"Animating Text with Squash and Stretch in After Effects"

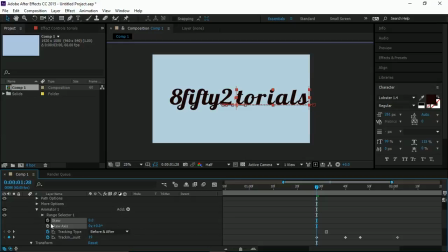[8:19]
And Skew is a bit more simple. Let's throw down some keyframes. So we've got our final point, our 100% point. And I'm going to do the same thing again. Just press U just so I can see all my things together.
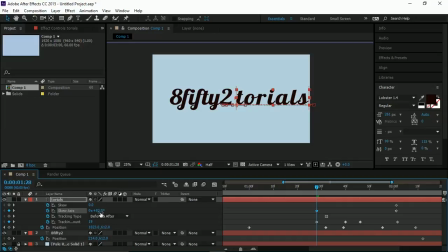[8:33]
And what Skew does is what it should do is rotates and pulls. So I mean, you can see that our text already skews inwards, just like it was italic.
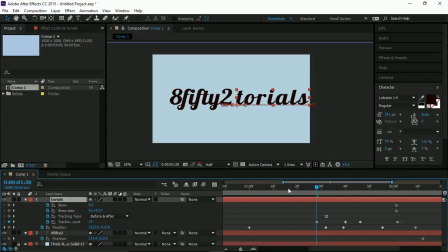[8:54]
But that's just part of the font that I'm using. So around this point, what I would like to do is skew a little bit more, just so it's going to look like we're moving with a bit of speed. And as we get close and start to crash,
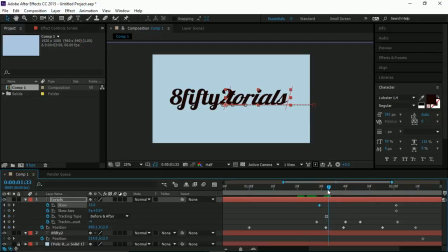[9:12]
we're going to skew upwards, because what's going to happen is it's going to force the weight of it is going to push us in and up. So in,
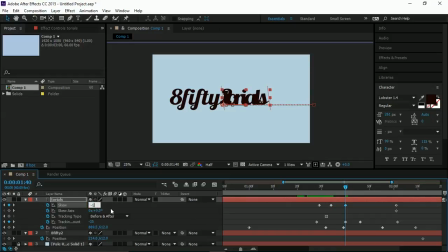[9:34]
maybe go to about -10, so it looks a bit lively. In and almost straight back out to 0.
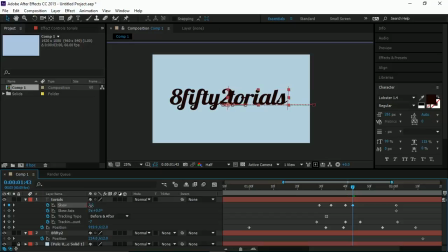[9:50]
In fact, let's go a bit further than 0 because we're selling out. We want to sell the motion. Let's see how that looks. Pretty nice. Let's try it again.
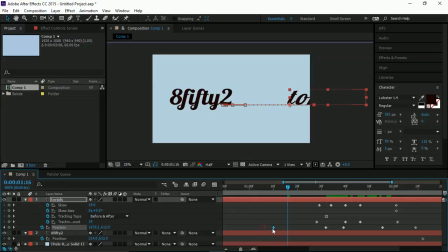[10:10]
I mean, this needs to come in a bit, make the positional movement a bit faster. Yeah. And we're gonna one more part as well. Probably actually should have come inwards a bit more.
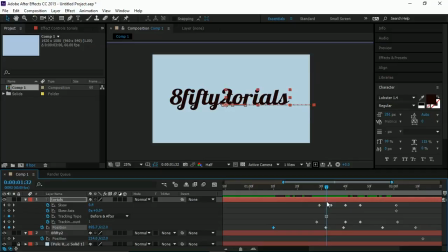[10:28]
No, that'll do for now. Might make a few tweaks later. One more thing that I would like to do is in the transform, and we're going to use the scale.
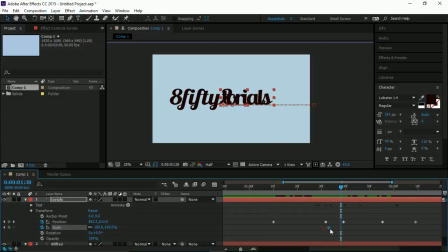[10:41]
So as we squash inwards, not much, but I would just like to scale the height. So what I've done here is untick this, otherwise it'll scale dynamically both width and height. And maybe go up to about 110. I should get a little bit more there.
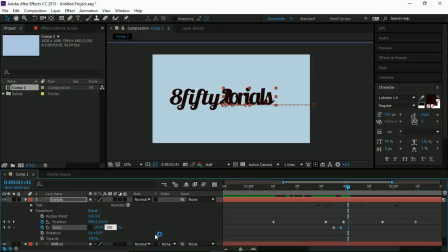[11:04]
And then back down to 100. Because we don't need to affect the width, because that's sort of what our overlap's doing. It should come out here, about there.
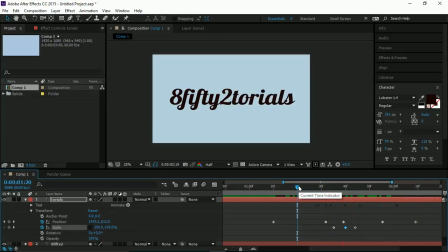Nice. Let's see one more time. Yeah. I think I'm possibly going to drop that down to maybe like 108, just a bit subtler.
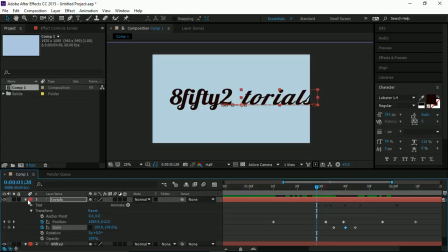[11:36]
I'm going to do it a bit heavier on the 852 part. So I'd say that's text part 1 done. Let's move across to text 8 and sort of repeat the process. So this is a good refresher point. Tracking. Turn on our keyframe.
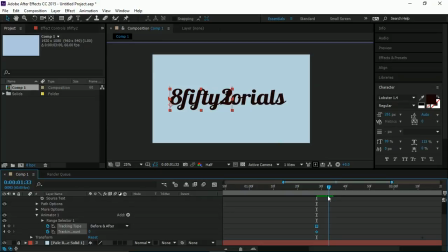[11:59]
So before we hit about here, at this point, come inwards. Another point that I would actually like to share at this point is,
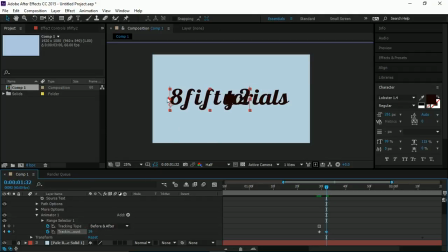[12:15]
you see how at the moment my movements, like I've got a solid part from the right hand side. If you have an issue where yours is moving from the opposite side, or you want to move from the opposite side, just change the paragraph part.